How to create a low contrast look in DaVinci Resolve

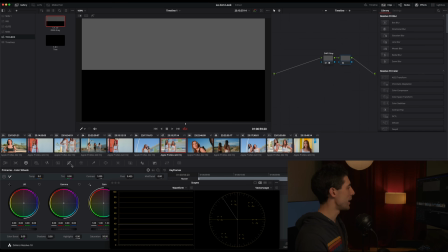3:55 Because when I hit Option S and I go to my custom curves where we're going to be drawing our creative contrast curve, I have this single solitary lone tooth here that represents the middle gray of my color space.
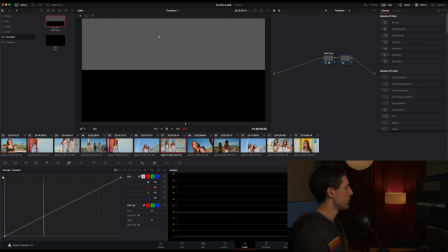4:10 And if I take my eyedropper and tap on that gray patch in the viewer, I've now got an anchor point, a control point right at middle gray. And from here, all I have to do is sculpt my contrast curve around that anchor point.
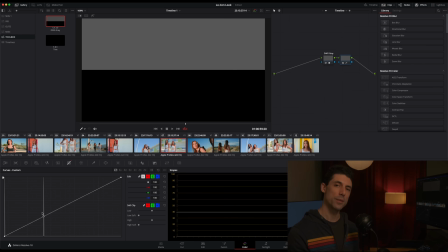4:24 And as long as I don't move that anchor point, I can be confident that I'm not inadvertently moving middle gray and in doing so biasing my exposures up or down. Okay. Now that we've done that, we can wipe out our DaVinci Wide Gamut Gray node. That was all we needed it for.
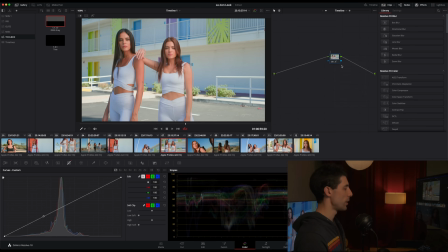4:37 And we can now begin to sculpt our creative contrast curve, which I'm going to label curve.
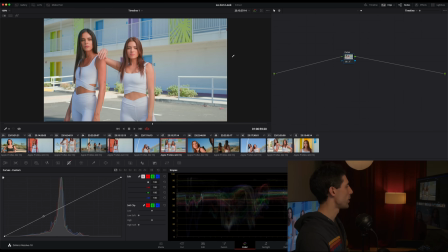4:42 Let's turn these effects off. Let's turn our gallery off so we can get a better look at our images. And I'm going to start at the bottom. I'm going to pick up my shadows, bring them to around here, and then I'm going to add another control point for the toe. and just try to slightly add some kind of compression down in there.
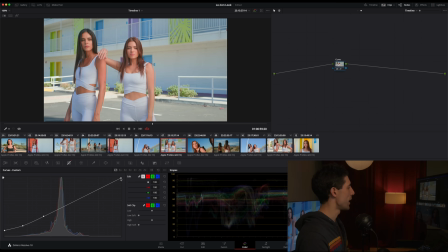5:00 And then a similar thing in the high end. We're going to drop our highlights way down. And then we're going to add just a little bit of a shoulder, just a little teensy tiny bit. So already if we go before and then after, we're having a big effect.
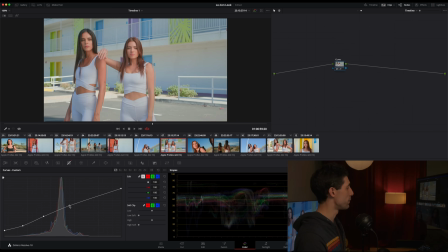5:15 And I'm intentionally, I'm intentionally going far with this because I really want to see how far we can push this low contrast idea while still retaining a little bit of kind of like snap or separation in the images.
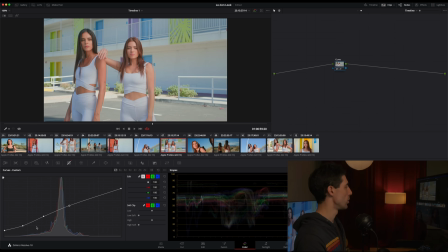5:29 So around here is about as far as I would ever want to go with a low contrast look, just because, how do we put this? Low contrast is not no contrast, right?
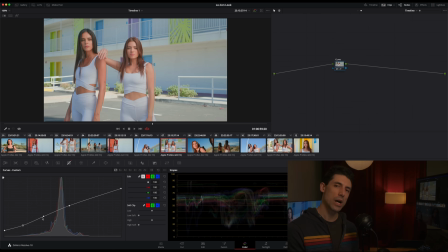5:42 So even though we want a lower contrast aesthetic, we can't have no contrast in our image because we need contrast to compel the eye, to catch the eye. If we have no contrast, then we're never going to be able to grab the viewer's attention in the first place, which to me is not a successful image.
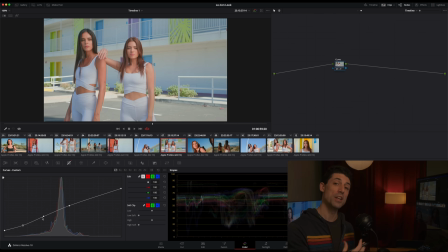5:58 So even though we're low contrast, we need to make sure that we have enough contrast to do the job that contrast does, at least one of the jobs that it does, which is to grab the eye and to compel the viewer to look at the image in the very first place, okay? So something like this, like I said, is about as far as I would go, but I think that's feeling really nice.
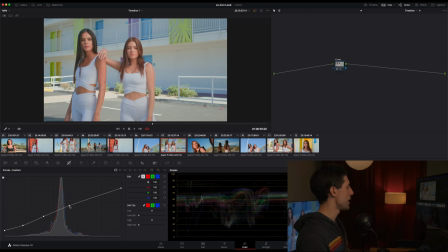6:16 And I'm just gonna kind of continue to finesse that until I feel like it's in a good spot. And this is really the most ingredient, most important ingredient, I should say, in this overall look, is this creative contrast curve that is imparting this sort of milky aesthetic to all the images.
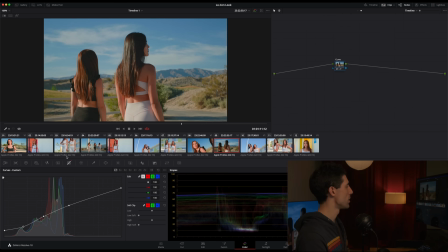6:32 And I'm just flipping through and looking at how it affects all the different images in my timeline and
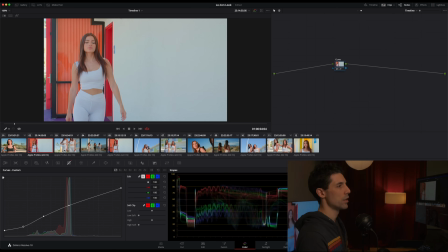6:37 making sure that it's getting me closer to where I want to see things go, right?
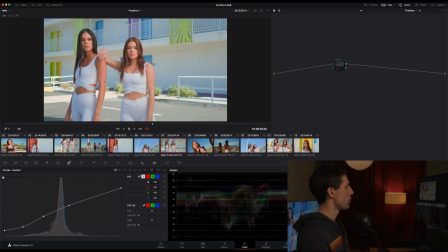6:42 Now, the only other two things that I want to do here at the look level is I want to be mindful of the fact that I've kind of like lost one of my tools for compelling the eye, like I just talked about. That's typically something we could do with contrast to say, hey, look at me, I'm important, to compel and guide the viewer's eye.
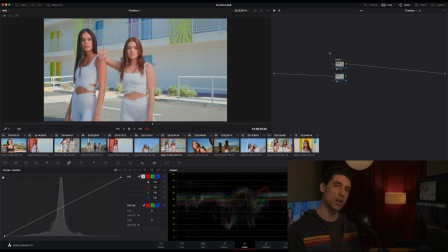6:59 We don't have as much ability to do that with contrast because we are going for a low contrast look. So one of the really good tools that we can use as an alternative is to use color. So I'm going to try to tastefully control my colors and my saturations in such a way that I'm creating a more eye-popping image, okay?
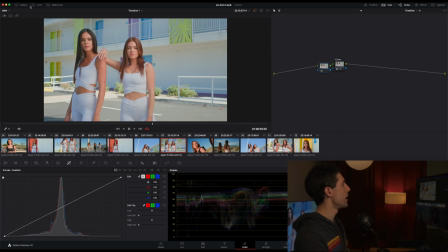7:17 We're going to do that with two nodes from my Voyager Pro LUT pack that I released earlier this year.
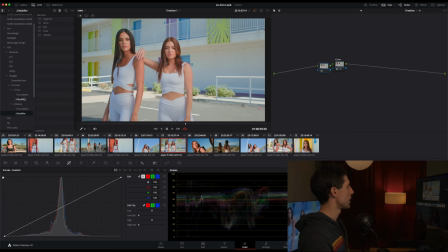7:22 The first node that we are going to use is going to come from the Tone Modifier subfolder here. This is a component that is just going to modify the tonality of my image. And we're going to use Solaris here. And all Solaris is going to do is cool our shadows and warm our highlights.
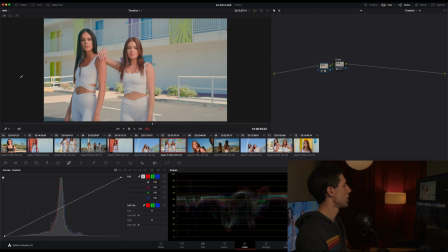7:39 So you can see going, let me turn these LUTs off for us. And I'm going to go and even turn these clips off so it's even easier to see.
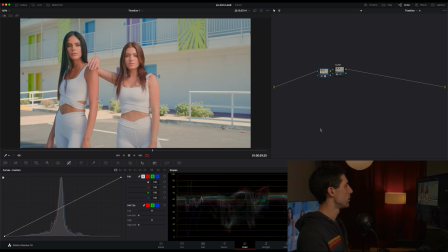7:46 I'm going to go off and then on. Off and then on. It's just adding a little bit of color harmony, a little bit of extra life to the color in this image, so that even though we can't rely on contrast as much, we're still drawing the viewer's gaze in, okay? And then we're gonna do one other piece here as well.